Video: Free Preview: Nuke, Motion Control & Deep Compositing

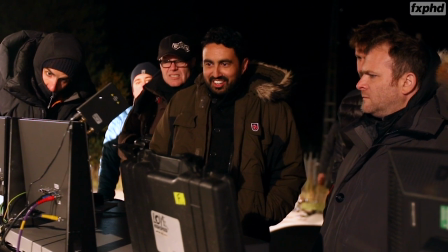24:43 I'll sort of just ask them because they know their cameras more than I do. It's interesting because when I'm working with,
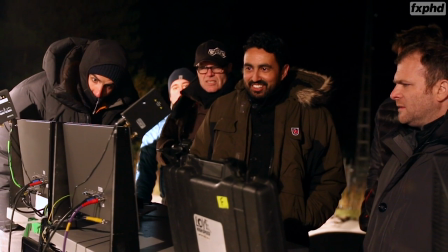24:49 say, a drama DP, one of the things that I really respect is that process of saying,
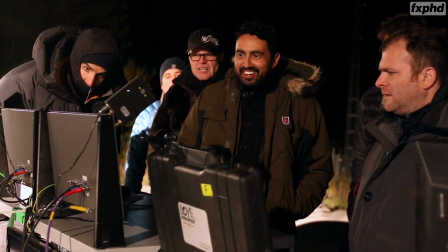24:53 okay, let's get the actors in, just walk the space, and then you'll work out how to light it from that, and then how to film it.
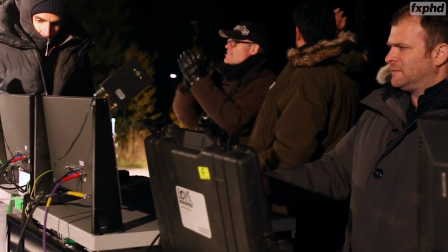24:59 But here, when we're laying tracks and we're doing stuff, it seemed like you were walking the space, if I can use that as a kind of a conceptual thing. Absolutely. You were doing that in our pre-production meetings. Like you were kind of mentally, I could see you doing it, right? Yeah, right. Because if we get down here and you lay all the track and put it in, I don't know how much it weighs, but a lot, in and rig it all up, and then go, yeah, that's not such a good shot. I mean, it's a huge ask to move it around. Yeah, absolutely. I mean, when you've got that much machinery, the planning's everything. Like you say, it's just and also if you're thinking ahead, I mean, generally speaking, I think as a cinematographer or DOP, it's very important to think ahead anyway, because even if it's not something that's complicated, I mean, you're always going to save time by leapfrogging and going, what's happening next, even just in a normal production. But with this, of course, it's super important to know, okay, if we put the track there, is the shot going to look good? Great, that's one thing, but then also have we got room to put the lights in the places we need, and are we going to, can we get them close enough to get the light values we need, etc., etc. One of the things that I thought was really, really nice is we're getting really nice glares and lens flares, and not lens flares for their own sake, but it gave it kind of a cold crispness that I thought was really nice with the backlight. Yeah, absolutely. I mean, and also we're in Sweden, so cold Christmas is pretty easy to... Crisp is what you get. Is what you get, yeah, absolutely. But I agree, I really like that too. And I also think that, you sort of got to work with what you've got. And to a degree, we could have battled to sort of try and keep the lens flare down, but also we were using the standard speeds, area standard speeds. And that was T2.1 you were working T2.1, and also they're older lenses, and I think I like the way that they do flare. And then I think also when you've got something going slow motion, you need as many elements as possible to create some atmosphere. And I think when you sort of move in and out of flare and you get that sort of movement across the sort of, the lens surface, more or less, or along the focal plane, and it sort of moves and shifts in relation to the character. It's another sort of parallax thing to work in, So one of the things also that I was really,
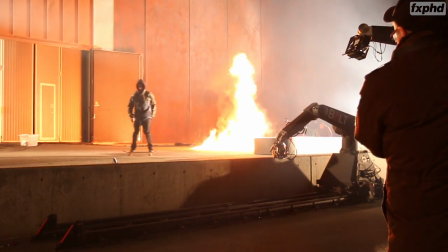27:00 interested to watch you do is handle explosions, because when we're obviously setting up for those,
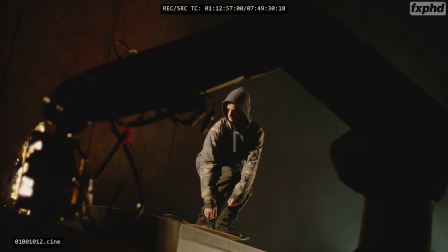27:06 you don't have the ability of saying, hey, that looks pretty good, like with that large bloom of orange fireball hanging in the air there, in front of that.
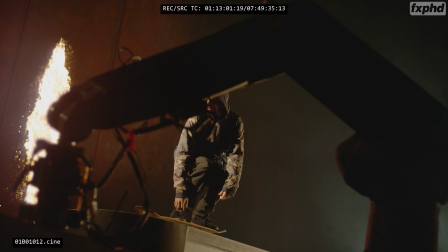27:13 So you need to expose for that. You also need to expose.
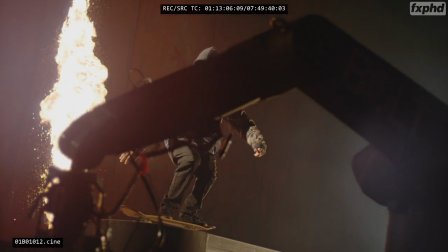27:15 You don't want to have like it blow out the actor, but by the same time you want the actor to be like just well lit, and it's just a white kind of clip.
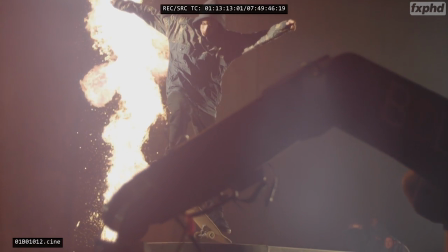27:22 So you don't have as much latitude. I mean, I think the new Phantoms are good. You don't have as much latitude as you do on a standard like Arri.
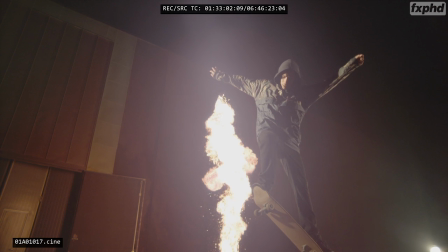27:29 How do you, is that just experience? I guess it is.
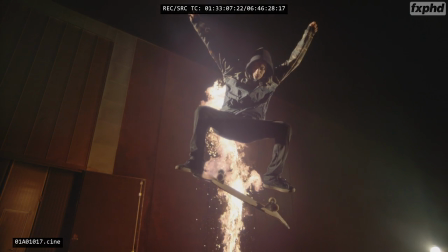27:31 Yeah, it's just like, okay, well, if I lift it up to sort of, I mean, you sort of know roughly what fire is going to be, in your head from shooting fire before.
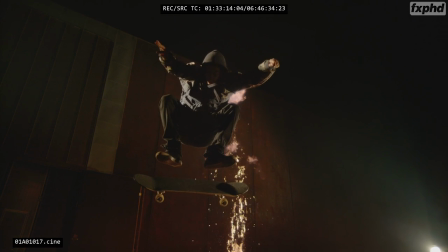27:40 And of course, it's going to be a bit brighter than just a, little fire you've got there. So you sort of think about that. Okay, well, and it is sort of just a feel thing for me, because, I mean, technically the best way to do it would be to, do a test explosion and all that sort of stuff. And if on a bigger production, probably that's what we would do. And we go through the test. But because we were doing stuff quite quickly and on the fly, and that was even like a last minute thing to bring in that explosion, it's just a feel thing, so which in the end worked out really well. Yeah. I mean, it is hard, isn't it?
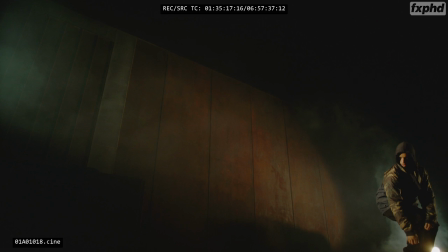28:08 Because what we want to get out of an explosion is we want to have some detail in the highlights.
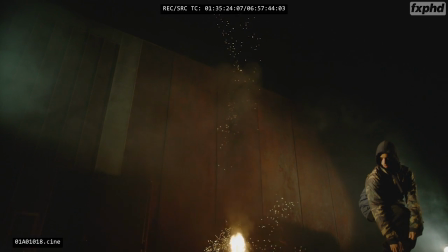28:13 But if you make the shot look like it's going to be lit for an explosion that hasn't happened yet, you're telegraphing the thing and it doesn't fly.
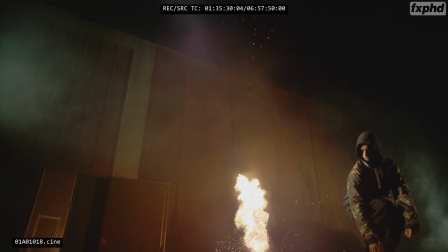28:21 And also too, I mean, an explosion is meant to be bright. Yep. I mean, if you it's sort of that contrasting.
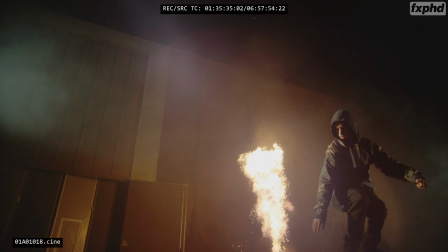28:25 If you make everything so bright that, okay, it's exposed at the same level as the explosion, you actually won't see the explosion.
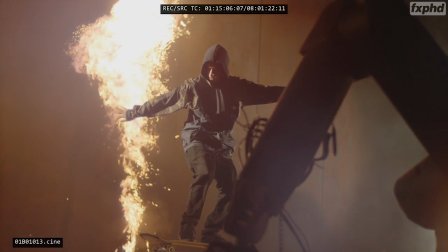28:31 So it's a matter of getting that balance where it's not so dark that basically you've got a black hole and then an explosion and what was happening in front of it,
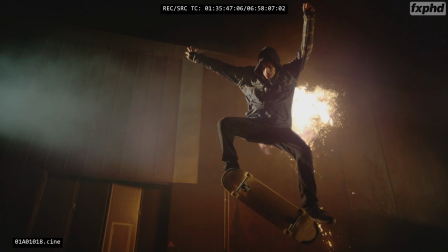28:37 or having the everything lit and then the explosion blowing out to hell,
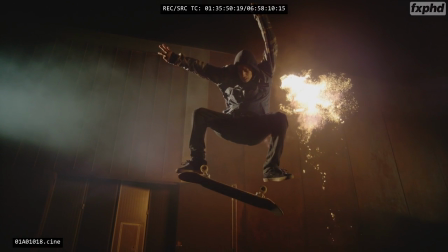28:43 and sort of the balance is in between.